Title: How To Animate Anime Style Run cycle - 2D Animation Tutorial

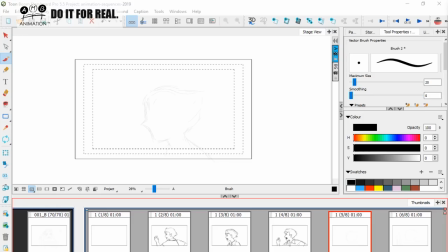okay so the next one is this uh down pose i think we had something like this one this one here like that right okay so let's go so he's gone down here now his angle of
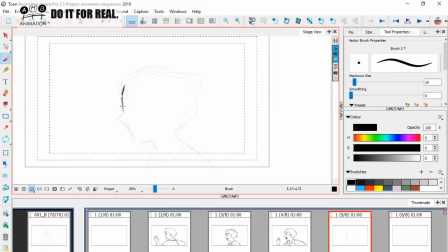his head is changing very minor there is a lot of changing in the drawing of this guy's head which I really really like to be honest with you
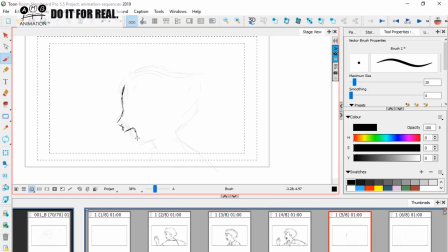because it is it isn't just a one drawing moving around which is what I see so often in this anime run cycles okay
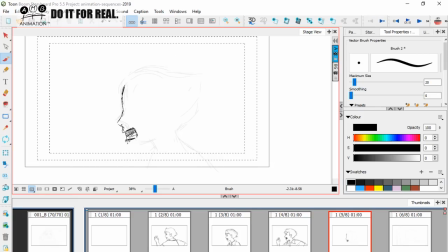so we have this mouth coming down here look at how the mouth is changing angle as he as he moves down that's very good very good actually that's using the the
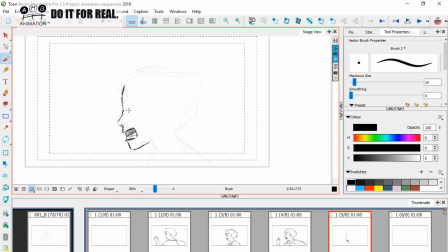drag principle on the mouth lovely stuff there has to be said so the nose is less jutting on this pose the eye is keeping angle hair like this okay
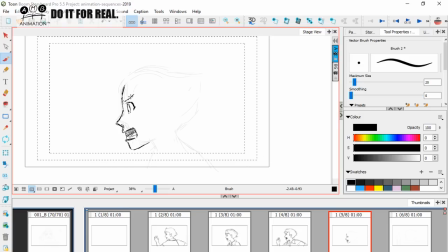and the eyebrow is the eyebrow is even dragging upwards how how cool is that subtle little difference like that really nice okay that's having here like this okay so then here we want to keep an eye on the shape of
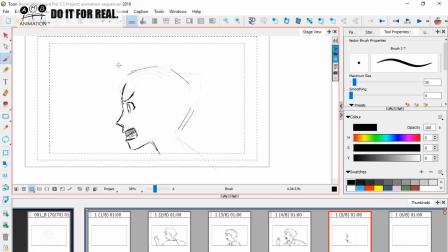his head we don't want to lose that okay so oh it looks like obs is disconnecting but um i'm uh taping this stream anyway so um if it goes out you can i'll just post a youtube
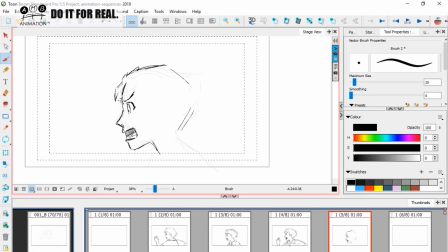link to it because i'm gonna re-upload this section of the stream on youtube because I know my YouTubers will appreciate this them being anime orientated people okay so this
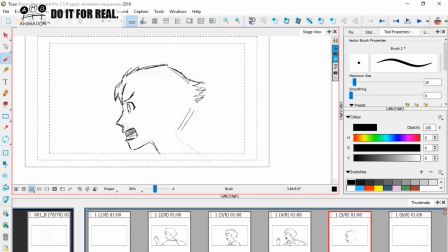hair is going to be trailing back like this so we've got a lot of clumping up a lot of delay in the in the hair a lot of as the head's going down the hair is delayed back up like that now let's get the ear okay so the ear is going to come
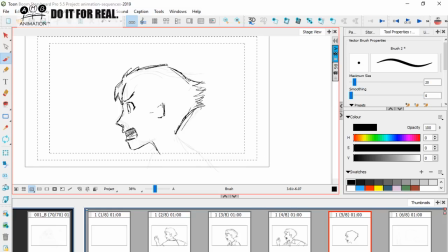down here like this now this ear he's actually drawn a bit more of this part of the ear so he's squashing and stretching his ear for some reason in this pose don't quite know why this is all going to come up along here along
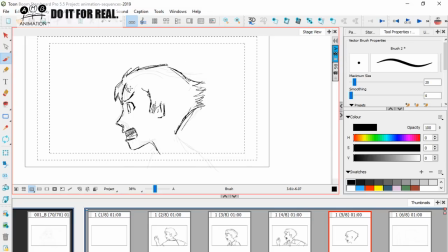the temporal side and it's